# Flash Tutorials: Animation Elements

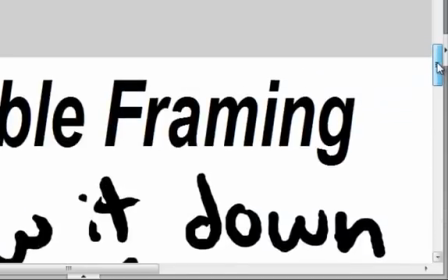Now whenever you're making an animation and you're easing, there are some movements that just look too fast,
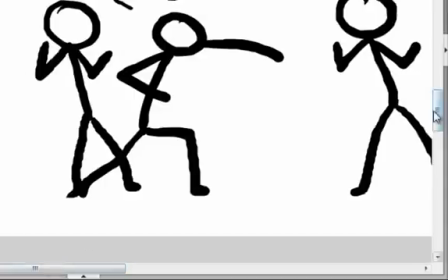and rather than add another frame, and it might still not get by as clear as what you're trying to show,
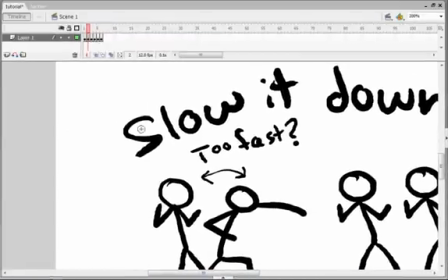because you want that maybe one frame to be shown for more than just a single frame, then you can double frame it.
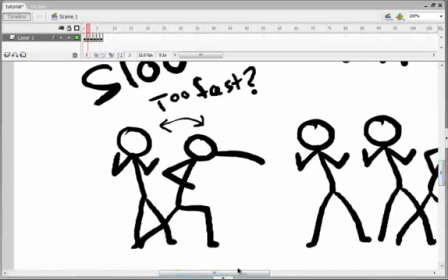Now, I know that was kind of a jumbled explanation, but let me show you.
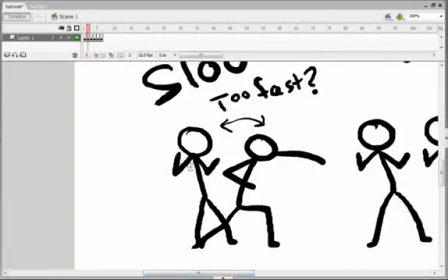Say that you're building up for a punch, and he has his arm raised like this, and then he punches. Well, when you play your animation, it may go too fast. He may just have his arm up in the air for like too small to even tell, and then just punch.
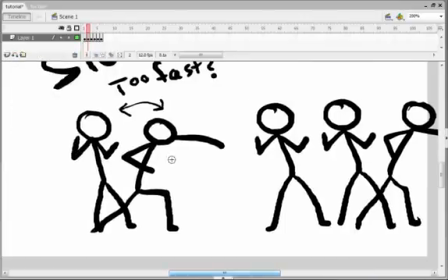Now, you may want it to have more anticipation, which is another one we're going to cover soon. You may want it to be clear what he's doing right before he punches,
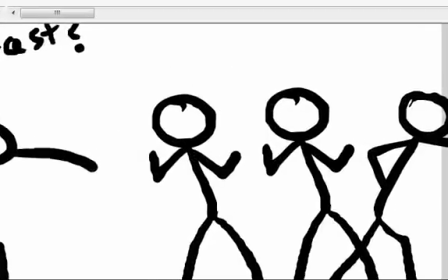so you may want to double frame that action. what you would do for that is just to copy that frame.
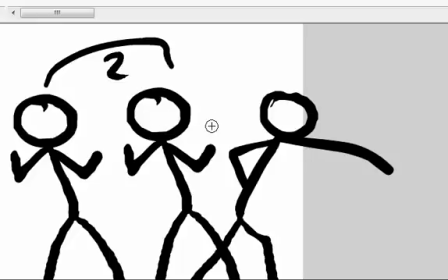Just have two of the frames, and then the action will be a little clearer when it happens.
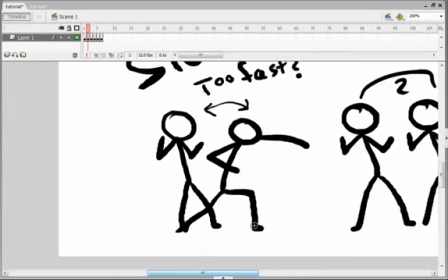When the punch happens, you'll be able to see clearly that his arm was raised in the air. Now, obviously, for double framing, if your frames per second are higher,
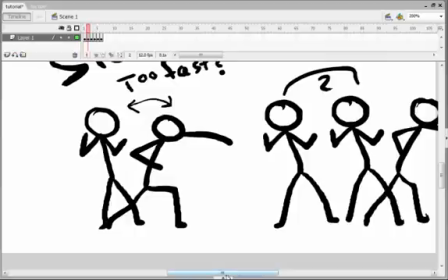if there are more frames that are playing per second, you're going to want to increase your double framing, maybe even triple framing,
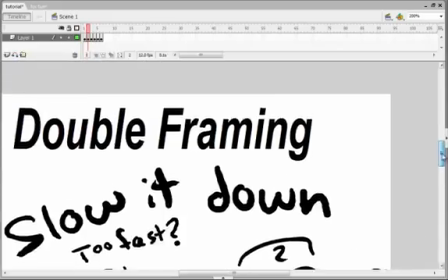and I'm not sure if anyone does this. I think I've heard of it once or twice, quadruple framing.
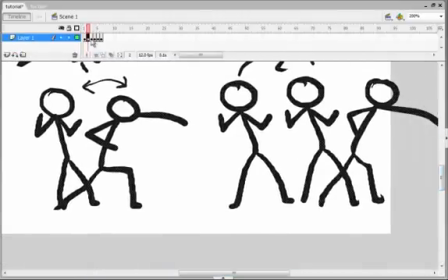It's pretty intense. So that's just the basic of double framing, and let's move on.
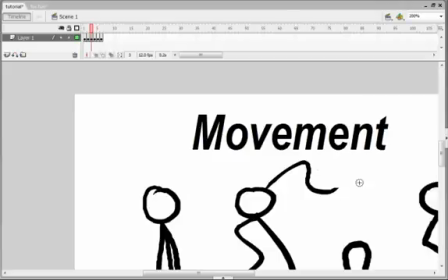Now our next principle is movement. Now for movements, this is just basically how clear your movements are.
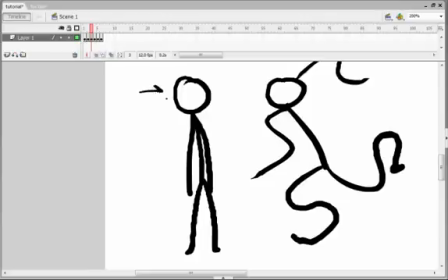Now if, say I want this stick figure right here, I want him to just wave his arm. Well, I don't want it to look all spazzy like he's having a seizure.
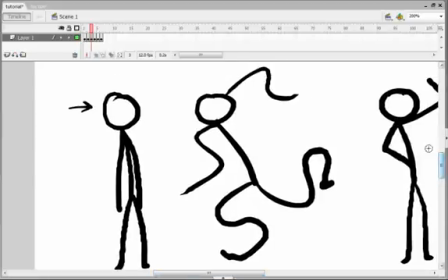I want my audience to be able to tell what's happening, what kind of movement he's making, what he's doing, and what's going on.
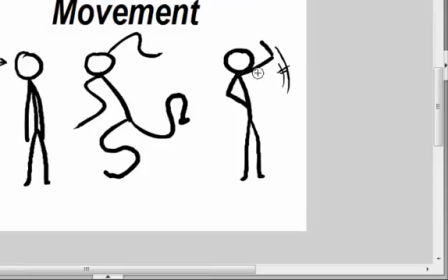So instead of making it look spazzy, you're going to want it to be clear.
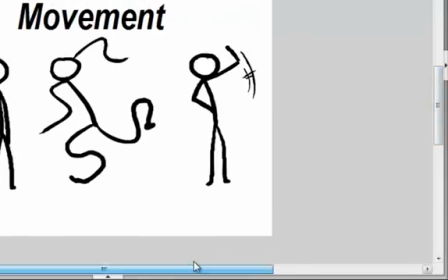Now, movements, this is just a basic example of movement, but it's also what frames you use to show what's happening.
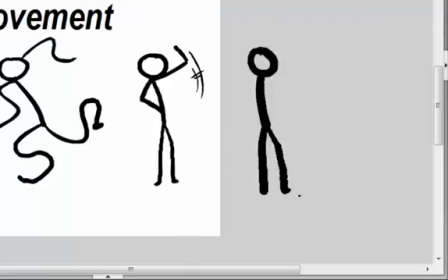Like, if I want a stick figure to do a spin kick, now this is a pretty advanced move,
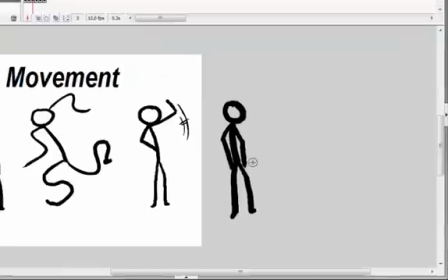and a lot of people who are new to animation probably wouldn't be able to pull it off right away.
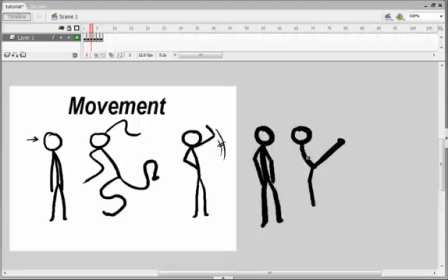They would try it, and they would do some kind of kick, and then when they go to their next frame, they may just make his leg like that or something like that, but then when they play it,
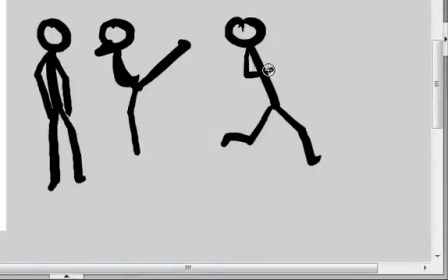it doesn't look like he's doing a spin kick. It looks like he's kicking and then he's immediately into a running stance or some sort of thing, and it's just not clear.
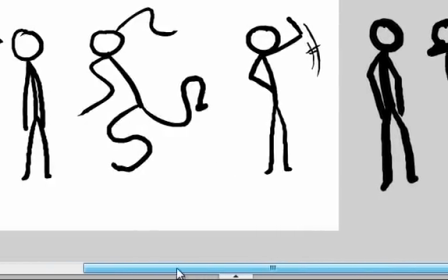Now this is where movements come in, and this is something that you'll acquire over time.
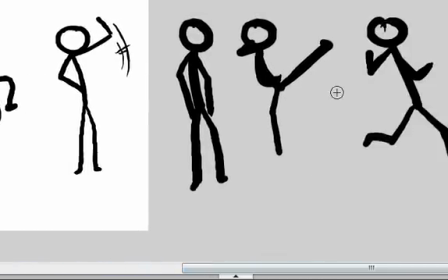Some people are just better at it than others, but you can practice and you can learn what kind of movements you need to make something clear. And a lot of things you're not really going to know what movement you need when you first try it.
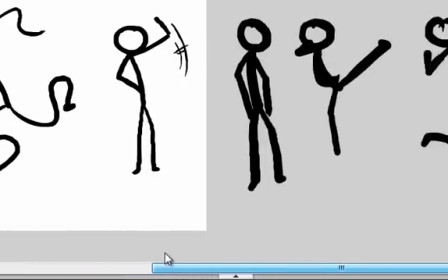Like if you first try a new move or something, you may have to do multiple things before you figure out what kind of frames you need to make it clear what you're doing.
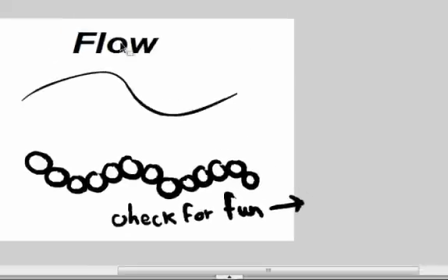Now flow is another important part, and you may have noticed by now, but a lot of these concepts connect with each other.
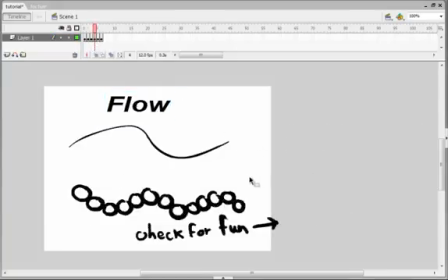So you need to learn them all and be able to use them all like simultaneously without having to think about it.
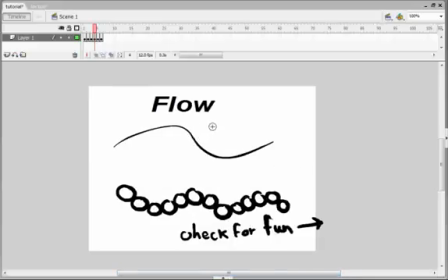That comes through practice. Now flow, basically this principle that all things are kind of in a smooth movement, kind of in a circular movement if you want it to look good, like a curving line.
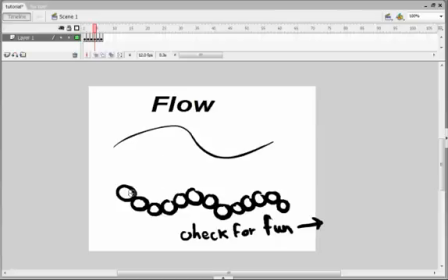Now I've shown this with a simple smooth curving line and then like heads of a stick figure,
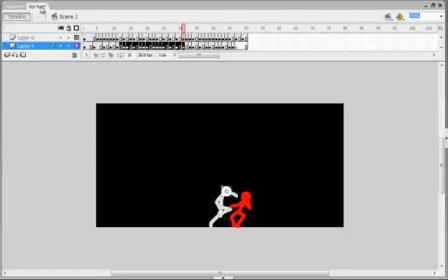but a good way to really show it is to just play an animation.
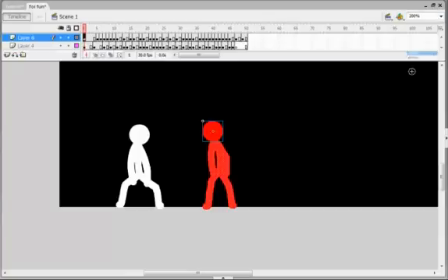Now this is just a little combo I made earlier, and you may notice, but in life, whenever you're doing movements, it's not really sporadic.
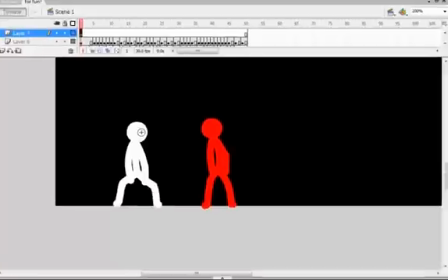It's kind of a flow whenever you change through a movement, and this principle also stays with animation.
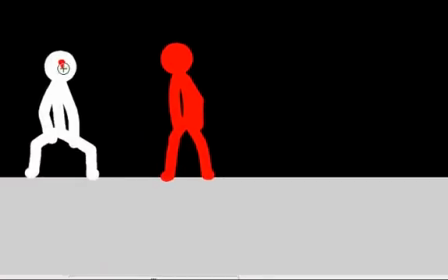So let's start a little dot here on his head, and let's just kind of increase this dot as we
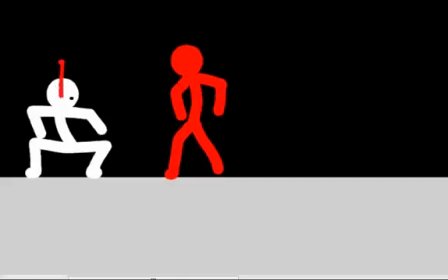play the animation to show where it's moving.
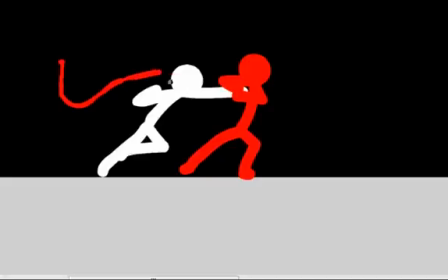As you can see, there's already a sort of flow going on with his head, the way it's moving.
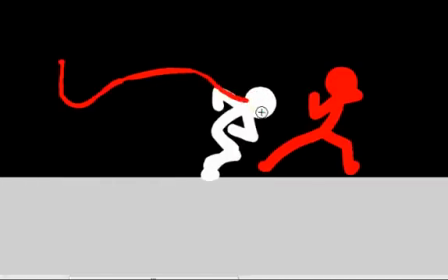It's not sporadic movements. It's smooth, flowing.
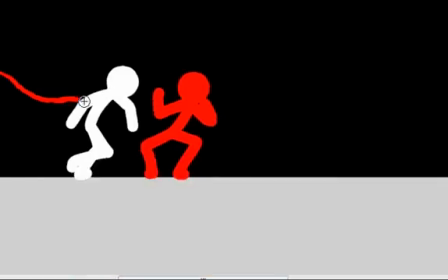You can see it's kind of like a curving line. Now, you're going to want to use this principle.
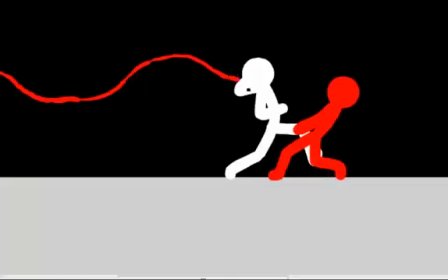You're going to want to add it to all your animations and all movements you do, because it'll make them they'll have flow,
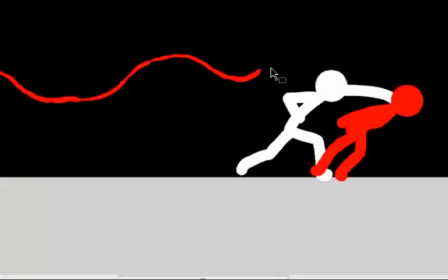and it's a really hard principle to explain with words, but when you watch an animation that has flow and when you watch one that doesn't,
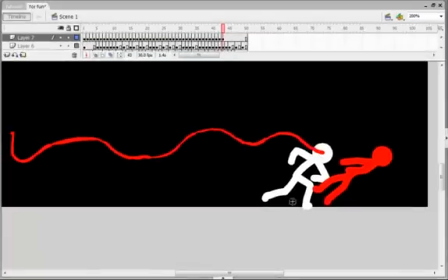you'll see the difference. You'll see how if you have a sporadic movement,
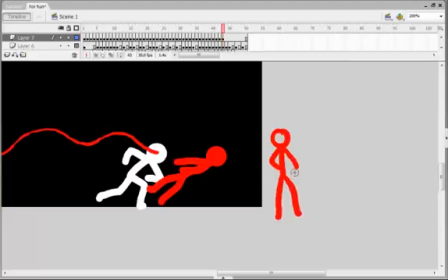say you want to do a kick and you want your stick figure to lean back in the kick, you're not just going to go like that all of a sudden.
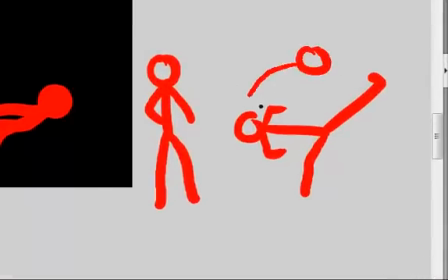You're not going to do that. You're going to want to show frames that show his head moving from this point to this point in a curving line with flow, and you're not going to want his head to go here in the middle of that. That would ruin it. That would not only be bad movement, but that would ruin the flow in your animation.
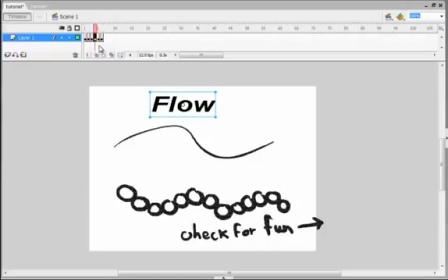So flow is something that you're going to really want to try to just incorporate. Say if you're playing your animation and it just looks like it's missing something, it looks kind of hard to tell what's going on.
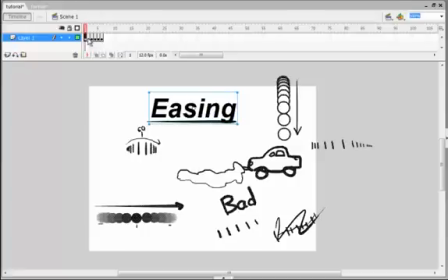It could be a variety of things like your movements, or if you're not easing properly, or double framing.
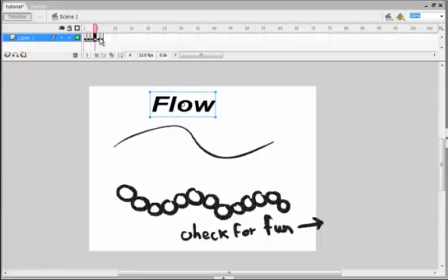But really, flow is just kind of an advanced concept that you want to try to incorporate. And yeah, so let's move on to the next one, anticipation.
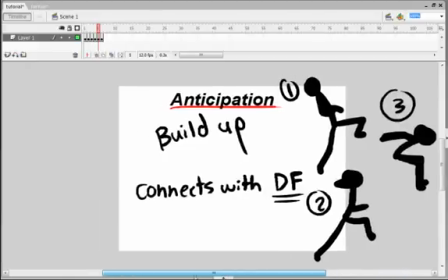Anticipation is the build-up before an action.
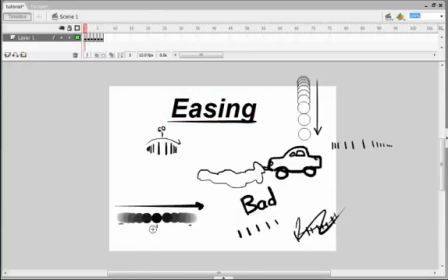Now, this is likened to the frames right before you have your action. All the frames there, that's your build-up to your action. Okay?
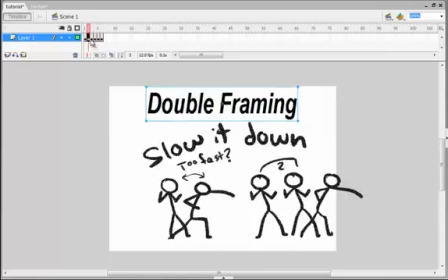So, as an example, it also connects with double framing in that if you have an action and you can't tell if it's too fast or something, you may need more anticipation, so you may need to double frame these frames before the action.
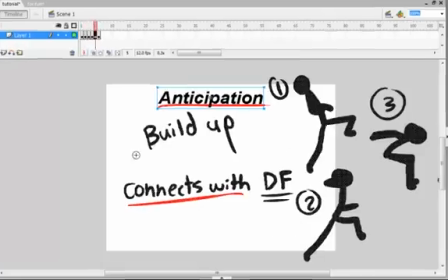See? They all are connected. And so for this, I showed you some examples.
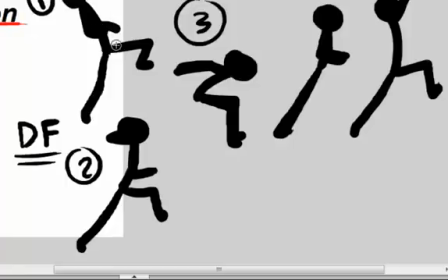Say a stick figure is about to kick. This is the frame right before he kicks. This is the main point of anticipation before that kick. Because whenever you're doing an action, you want your audience to kind of have an idea what's going to happen before the person does it.
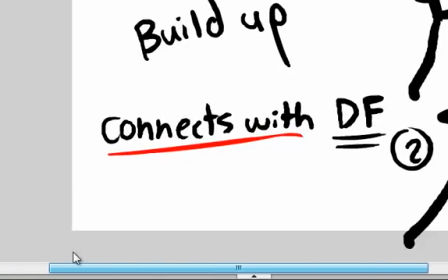Unless it's a really strange or complicated move, you want them to be able to tell, like, oh, he's about to punch, he's building up for a punch.
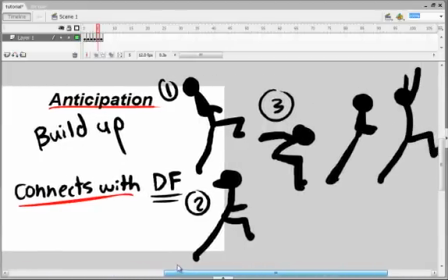Or even after, say, like, oh, okay, now I see why he was doing that before the punch. I can tell that he was building up for it. You see? And this is just like a punch here. This is the frame of highest anticipation right.
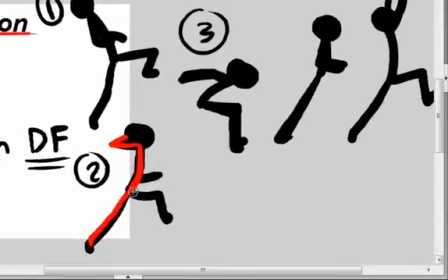Sorry about that. This is going to be your highest point of anticipation right before the punch. And so you're going to want to make sure that your audience can tell, okay, he's building up for a punch.
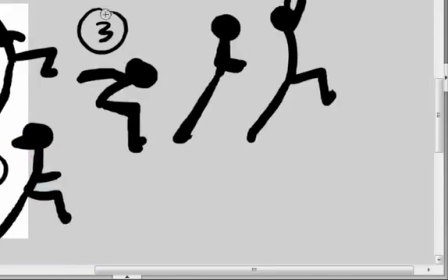And another example, it doesn't just have to be for fighting moves. It can be for anything like jumping. This is going to be your highest point of anticipation. Right here, when his arms are swung back, he's kneeled down, he's ready to jump, and your audience can tell.
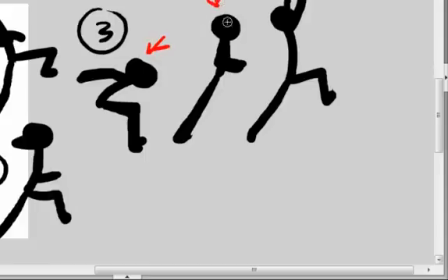And even if this may be not your highest, maybe this is kind of part of the action. But yeah, so you just want to make sure that your anticipation before you have the actual action of jumping or whatever it is,
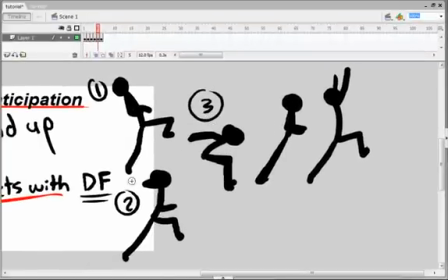you want to make sure that your audience can tell. It's just the build up before an action, and if it's not clear enough, you can double frame.
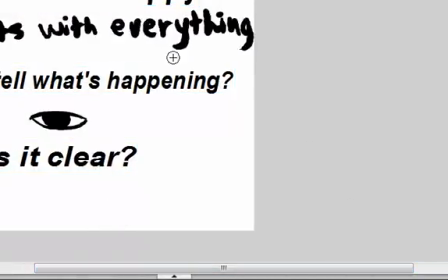So, let's move on. Smooth versus choppy. Okay, for this one, a lot of people get confused with smooth.
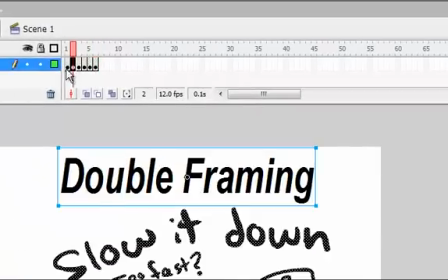They think smooth is the exact same as our first one, easing, but it's not.
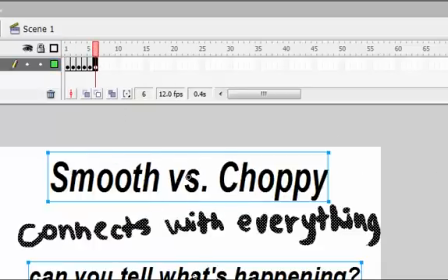Smooth and choppy is basically a connection of everything that we have learned. It's just making your animations, what's happening in them, clear.